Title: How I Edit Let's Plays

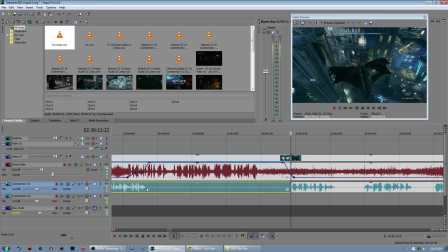(20:08)
Here I am doing the multi-tier edit again because there's sort of multiple things happening at the same time.
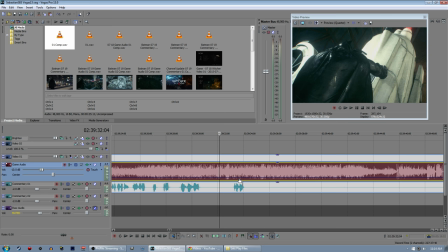(20:15)
You say bullshit all the time when you're recording Let's Plays.
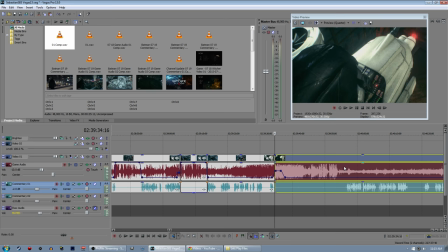(20:18)
I'm extra aware of how dumb a lot of it is when I'm forced to kind of watch my own editing. i can watch my own commentary in
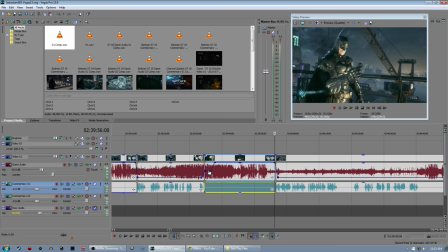(20:27)
the context of watching knowing that someone else is watching me edit it in the first place i'm gonna do a sort of a tiered now
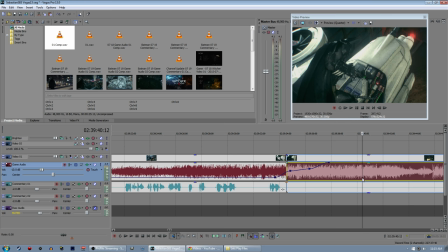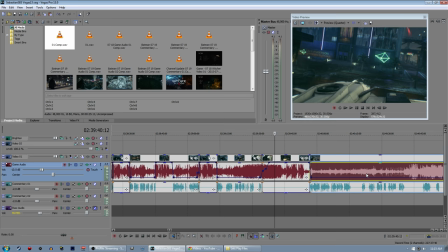(20:41)
that was a long intro into some pretty loud increasing of audio so i'd wanted to make it a little more gradual in that case because it's so loud helicopter noise and stuff
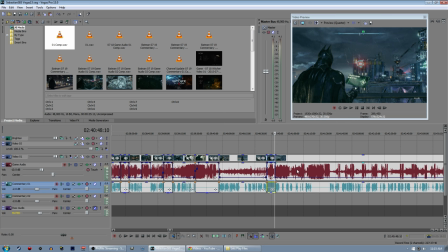(20:51)
i don't think there's a i don't think there's a ton of of spoilers in this episode i've actually skipped over most
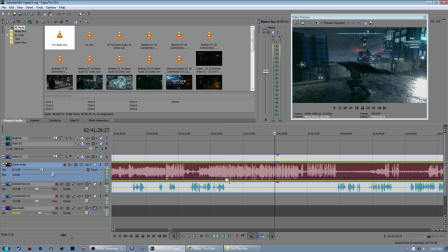(20:56)
of the dialogue that was spoilery so if you haven't left already i don't think it's actually going to matter that much if you haven't seen this episode of batman
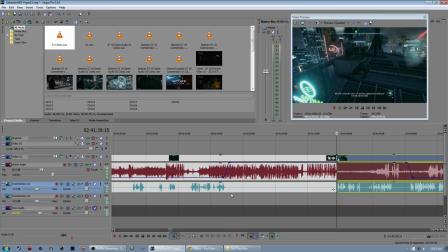(21:03)
yet you're just going to you're actually going to get some behind the scenes little treats here because you're going to see what i leave
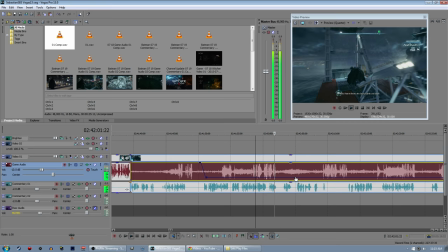(21:11)
on the cutting room floor which varies from game to game here's more background dialogue but i'm talking the whole time defeat them already i'm bored towards his own guys he doesn't care about you oh yeah i'm bad man i know where
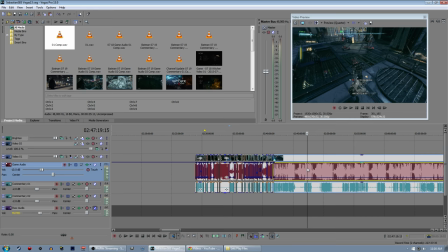(21:24)
we are i know exactly where we are so uh i had
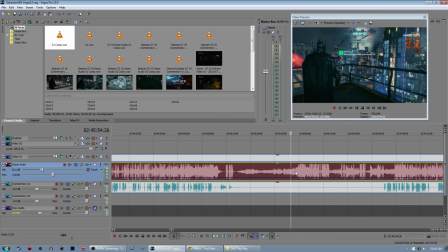(21:29)
a lot of trouble here so here's a little trick i do you'll notice that this is not this is loading screens and shit
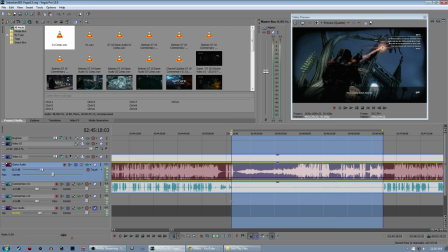(21:35)
and this is not really an extended conversation so you might be wondering like why is there no dialogue during any of this is when you're supposed to be talking in
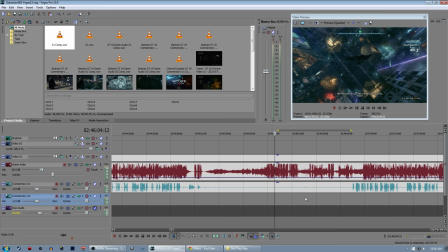(21:42)
a let's play right a common tactic i use to sort of do rapid speed editing is I will actually start talking whenever it's time to do use the video and whenever it's whenever I know I'm not using the footage I will actually stop talking this leads this makes these really obvious gaps in
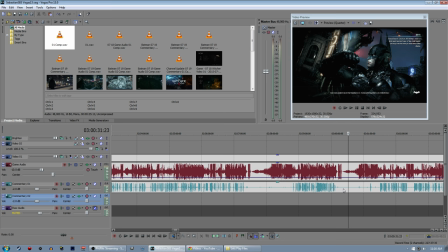(22:00)
my commentary as you can see which are really important anchor points for me because that helps me understand what's going on when I'm editing
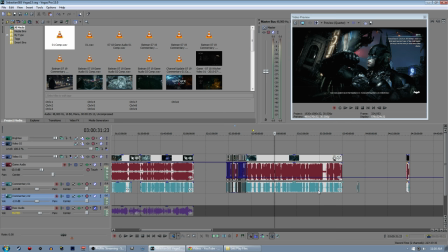(22:08)
it later because of the past that I need to go faster I don't have this is a like an hour and ten minute recording for one episode i don't have time to sit there and uh watch the entire thing from front to back
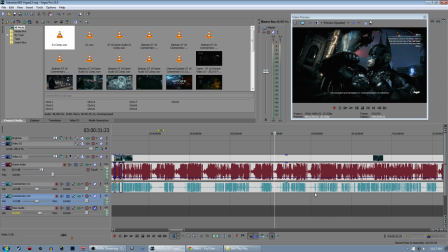(22:20)
while also working a job and everything so that doesn't really work for me so this is a case where i died in one spot a lot like all the time uh in dark souls case each death can be
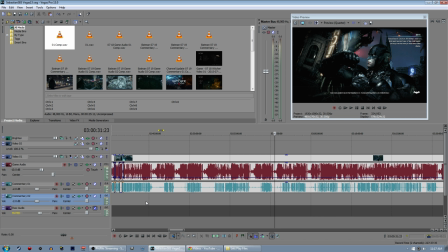(22:34)
interesting in its own right so i'll often show each death even if it devolves into living a brief montage of a bunch of kill shots or something but in batman i think it's kind of boring to show people deaths over and over again uh that's also part of the reason why i don't want to stream it necessarily i'm playing in hard mode and i turns out sometimes it's actually
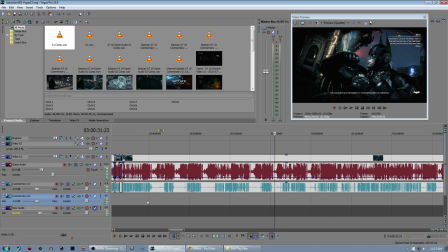(22:54)
hard uh in batman i find the deaths uninteresting to watch as a montage because every fight especially in when it's melee fights is just you versus a whole bunch of dudes and they're all attacking you and
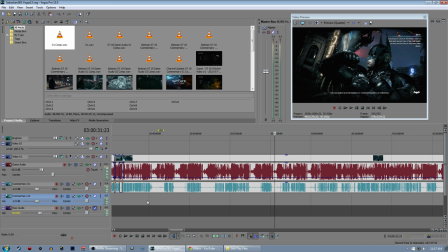(23:07)
you're counterattacking and it's just kind of a brief it's got like a fierce trading of blows over and over again and then after x amount of times getting hit finally it's like death by a thousand cuts one spare punch gets in and finally delivers the killing blow and knocks you out and you
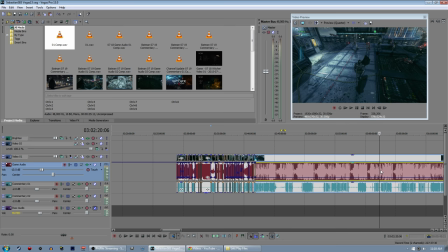(23:25)
have to reload the entire save and start the whole thing over and that's that's a little frustrating so what i'm going to do is i'm actually going to cut all the way
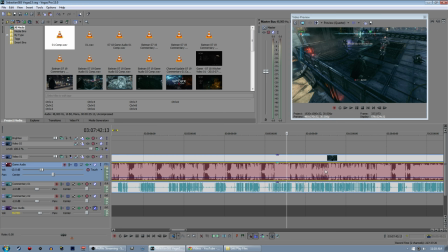(23:32)
to my final attempt and i'm just going to show that instead of going through and showing them all over and over
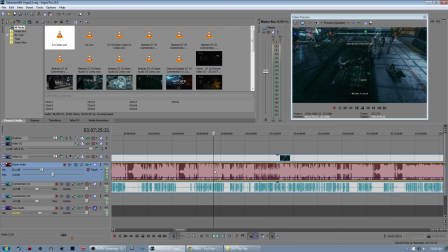(23:39)
again. If I can just find where that final attempt was. Oop, I've gone past it now. Okay.
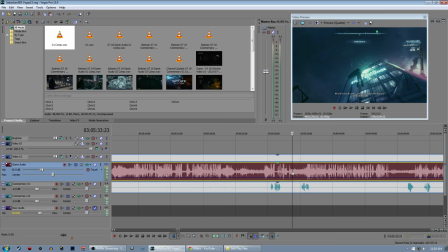(23:44)
Yep, here's the fight. And there's a nice little signifier here that makes this fight stand out because there's a little bit of a surprise that happens every time I come in.
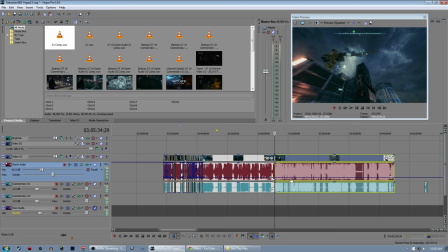(23:55)
Hey, Joker, being a dick. So that's the beginning of my final attempt.